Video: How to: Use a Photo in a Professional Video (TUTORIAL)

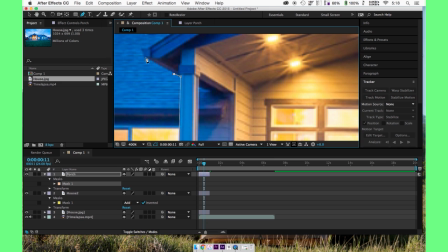Again, using the hand tool to maneuver around when you're zoomed in so far. Again, I apologize for the low-res image.
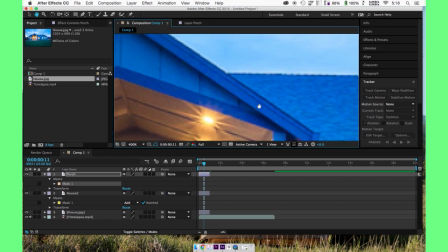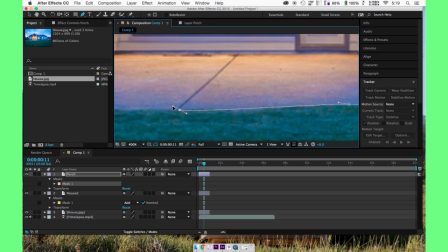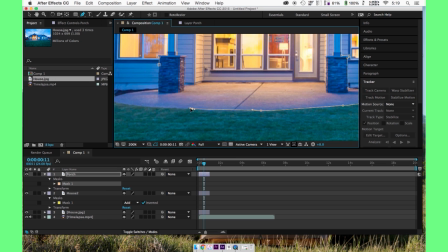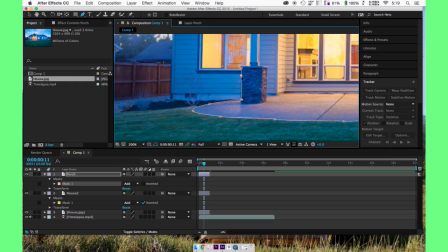Okay, so we have our mask around our porch.
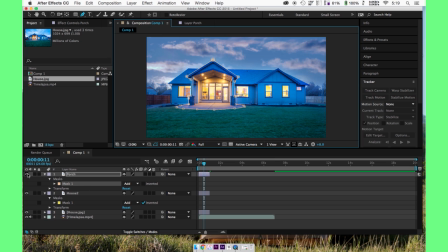we are now going to uh you can kind of get an idea here uh of what this is and we're going to make this extrude like i said so we're going to increase the size or the scale of it make it just a little
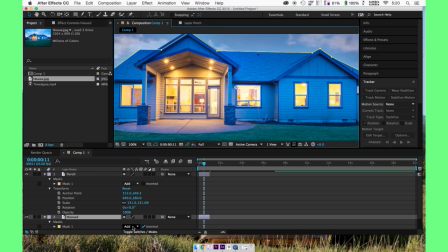bit bigger um this just like i said creates a little bit of a um a depth to the house um you might have a little bit of weirdness going on so try and line it up the best you can to make it look natural so you can see here we've extruded it's subtle
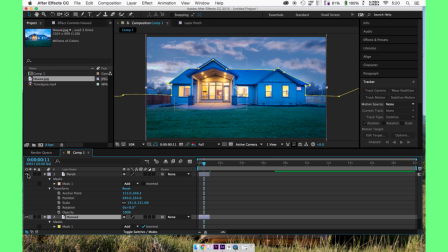but this plays a huge part into making this look a little more like a video than a photo especially with our camera movement so we're going to do the same thing here as we do at the porch but we're going to do it with the grass we're going to try and make the
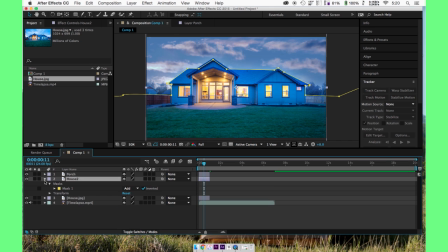grass look like it's under our feet like we could just walk out there this is really important for the camera move because we're going to get close to the grass so we want to make it look like it's it's physically there not just like a photo you'll kind of see what i'm doing
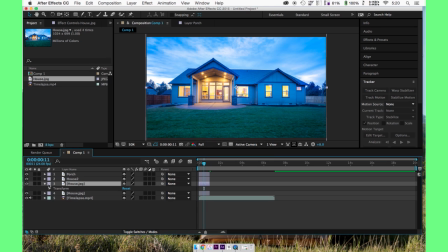here in a second so we need to make all these layers 3d because eventually we're going to add this camera and we need to basically make the anchor point of this grass layer at the point of which the grass is going to start
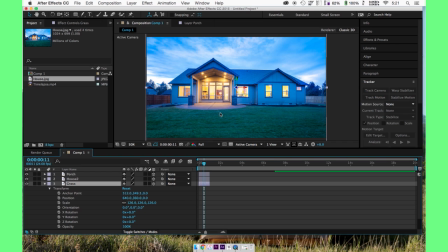to extrude towards us so we're going to move the anchor up to where the grass is.
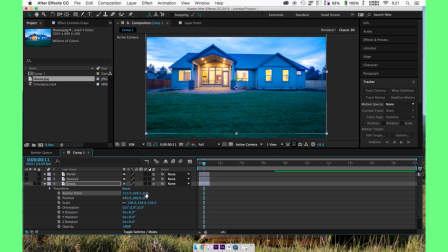This is, sorry, let me turn off these other layers. You can see what we're doing here. Okay. We're going to move the anchor point to right there.
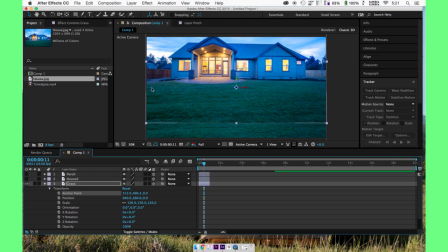Now we're going to bring our image back down to line up with the other house images.
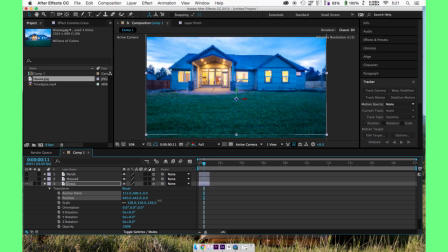And you'll see what I'm doing here in a second.
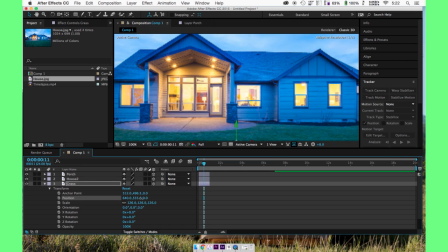So line that up the best you can with the old house there we go okay so now we're going to get to our x-axis uh
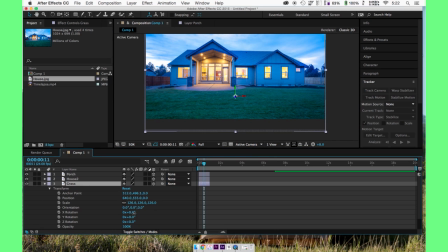because we are in 3d space now and we're going to rotate this to the so we can make the grass lift a little bit you can see what we're doing here um and i will show you what it looks like with and without we need to move
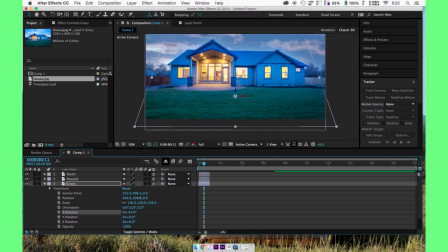this to make it look a little more natural there we go all right that blends nicely right there cool so you can kind of see how it looks like it's a little more beneath your feet I'll toggle this on and off
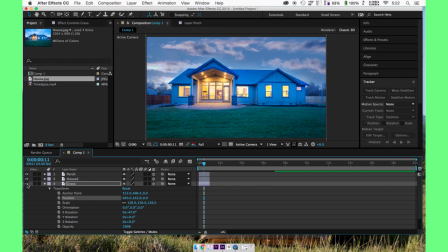subtle like I said but this is extremely important for our 3d camera move so you could leave it like this if you want personally I think this still kind of looks like a photo with just a replace sky so we want to make it look like jib movement down so we're gonna add our camera.
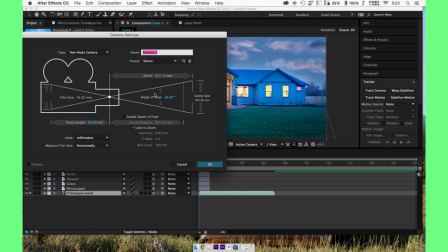All this looks good.
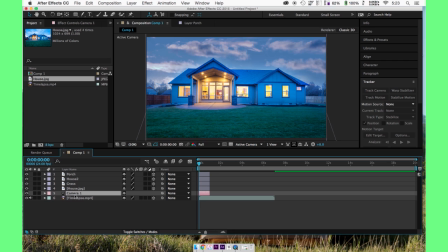So we need to have our starting point. You can cycle through the camera options by pressing C, but you can see here now what we did.
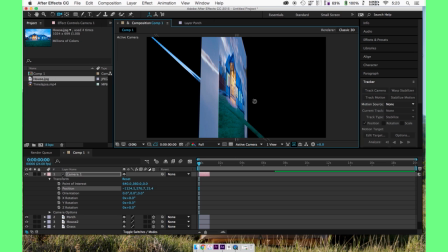We've got our basically two planes.